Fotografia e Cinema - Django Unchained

ciao ragazzi sono Emanuele bentornati su questo mio canale dedicato alla fotografia e al video making come da titolo oggi sono qui per parlarvi della fotografia di un altro film di Quentin Tarantino e la cui fotografia è stata curata ancora
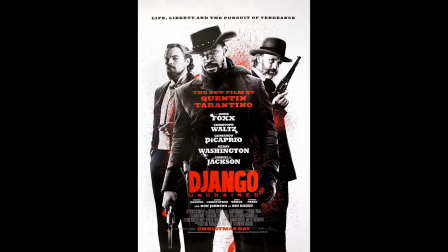una volta da Robert Richardson sto parlando di Django Unchained prima di partire vi invito a iscrivervi al canale se non siete ancora iscritti ed attivare la campanella per ricevere tutte le notifiche ogni qualvolta pubblicherò un nuovo video. Ma adesso bando alle ciance e partiamo!
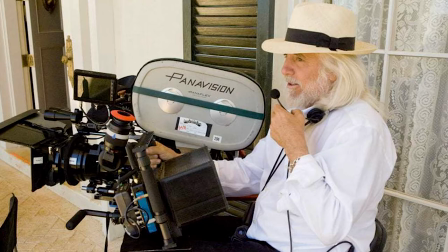Tarantino ha girato Django Unchained in pellicola e in formato anamorfico con un rapporto di aspetto di 2,41.
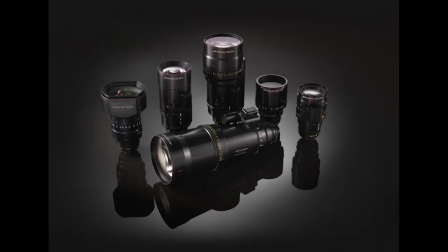Sono stati usati gli stessi obiettivi Panavision primo, usati per Bastardi Senza Gloria, con in aggiunta la serie anamorfica E. Tarantino ha frequentemente utilizzato
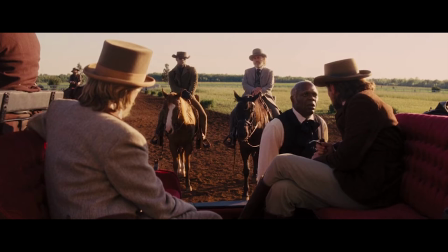focali larghe che sono peraltro le sue preferite tra il 40 mm e il 50 mm.
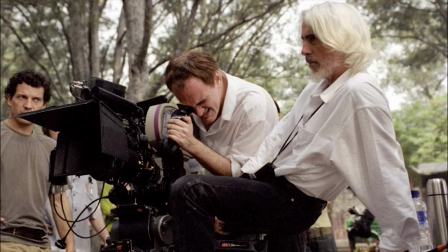Per citare lo stesso Robert Richardson a Quentin non piace la separazione tra primo piano e sfondo che crea una lente lunga.
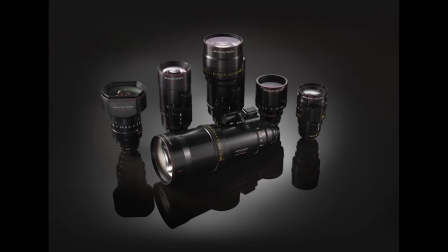Quando poi si lavorava con una luce più morbida Richardson ha preferito usare i Panavision primo rispetto agli anamorfici della serie E. Le lenti anamorfiche infatti ammorbidiscono molto ciò che inquadrano ma Richardson pur utilizzando un'illuminazione morbida voluva voleva comunque cogliere alcuni dettagli per questo ha optato per il primo per il film è
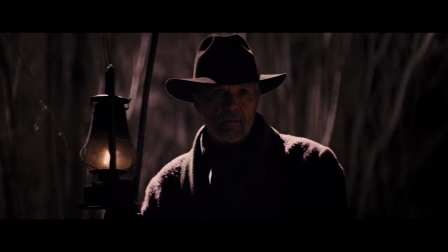stato sfruttato anche il processo adjustable contrast enhancement processo di ritenzione
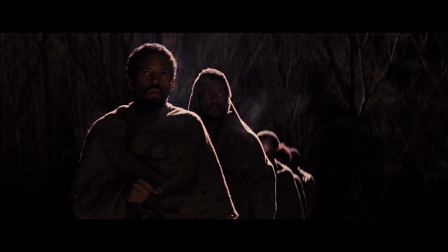dell'argento che tende a rendere i neri più corposi processo usato al 50 per
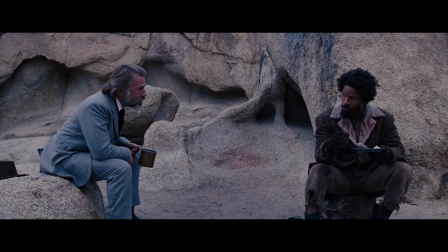cento soprattutto nella prima parte del film con l'intenzione di creare un look desaturato con
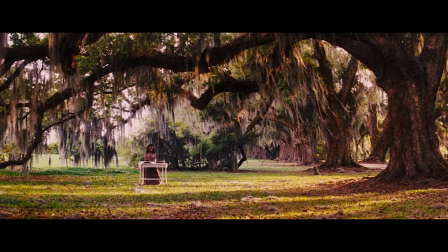neri più profondi quando poi Django e Schultz viaggiano verso sud questo processo
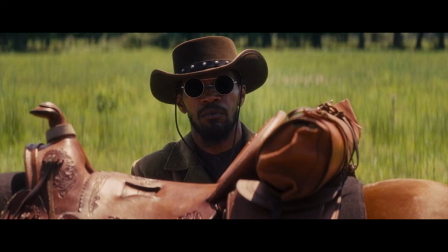è stato abbandonato e il risultato è stato un aumento della saturazione. Così facendo Richardson ha spezzato in due fotograficamente parlando il film e per utilizzare
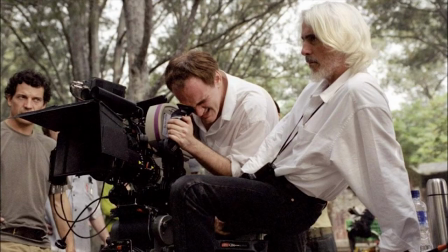le sue stesse parole quando prende come riferimento i processi Technicolor per
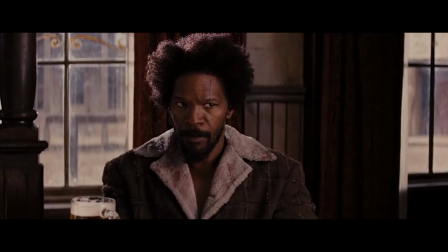la prima parte si cercava un aspetto terroso tipico del British Technicolor mentre
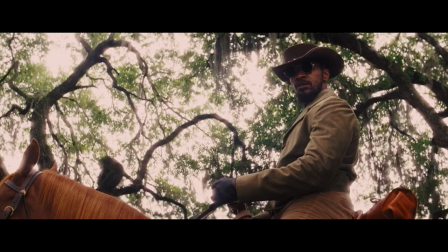per il sud si è cercato un aspetto più saturo tipico del High B Technicolor.
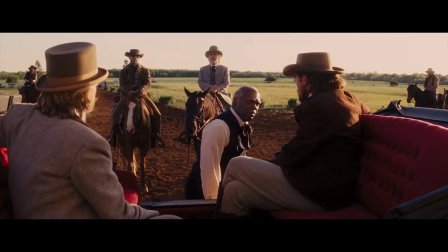D'altronde la piantagione di Candyland e in Mississippi una delle regioni più calda degli States.
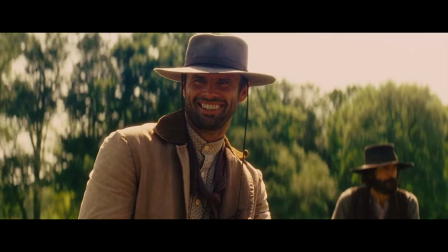Anche per questo il film qui assume un tono cromatico molto saturo. Dal punto di vista dell'illuminazione non manca naturalmente in questo film il tipico stile di illuminazione di Robert Richardson,
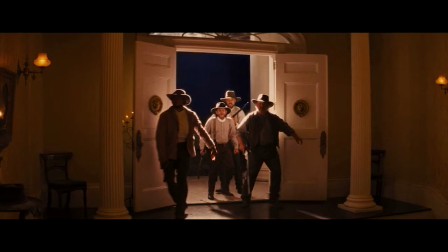la Hello Light, una forte luce che proviene da dietro che stacca letteralmente i personaggi dallo sfondo. E anche in questo film Richardson fa fede al principio dell'illuminazione emotiva ovvero dell'utilizzare in ogni singola scena l'illuminazione che rende di più anzi non solo in ogni singola scena in ogni singola inquadratura anche se a
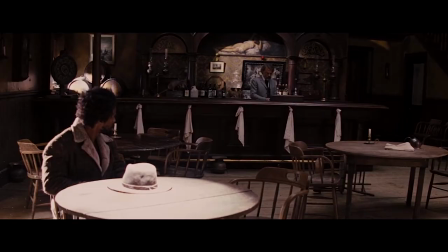volte si perde la continuità ad esempio in questa scena nel bar c'è una
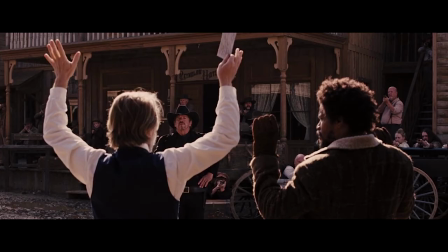luce forte sul tavolo che poi poco dopo non c'è più guardiamo anche al dialogo con lo sceriffo negli esterni diurni con scene in pieno
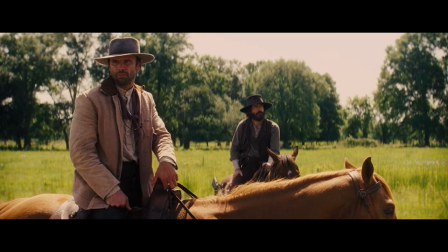sole spesso si cercava di posizionarlo il sole dietro agli attori quando erano allo scoperto altrimenti si girava nelle aree boschive.
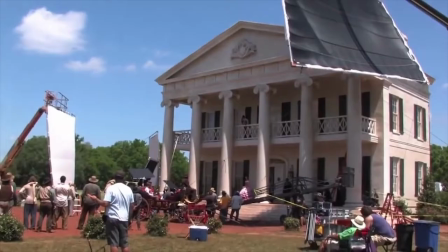In entrambi i casi la luce del sole veniva diffusa come si può vedere nei filmati di backstage.
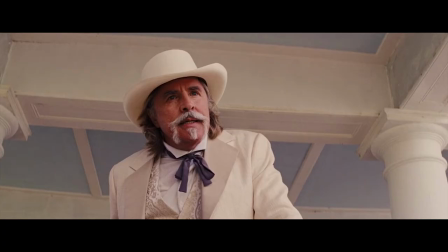Nei primi piani poi si toglieva un po' di luce dai volti per creare un leggero contrasto sfruttando la negative feel ovvero
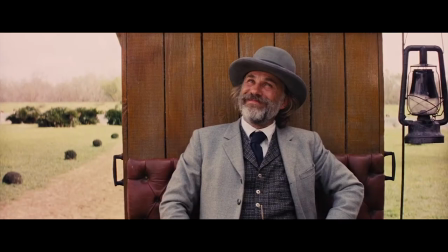grandi panni neri messi vicino agli attori che tolgono luce da un lato del volto andando a creare un po' di contrasto. Quando poi Robert Richardson voleva ammorbidire un po' l'immagine sapete cosa utilizzava?
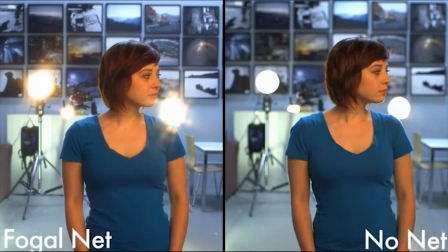Delle calze sistemate sull'obiettivo ed è una tecnica che molti videomaker utilizzano.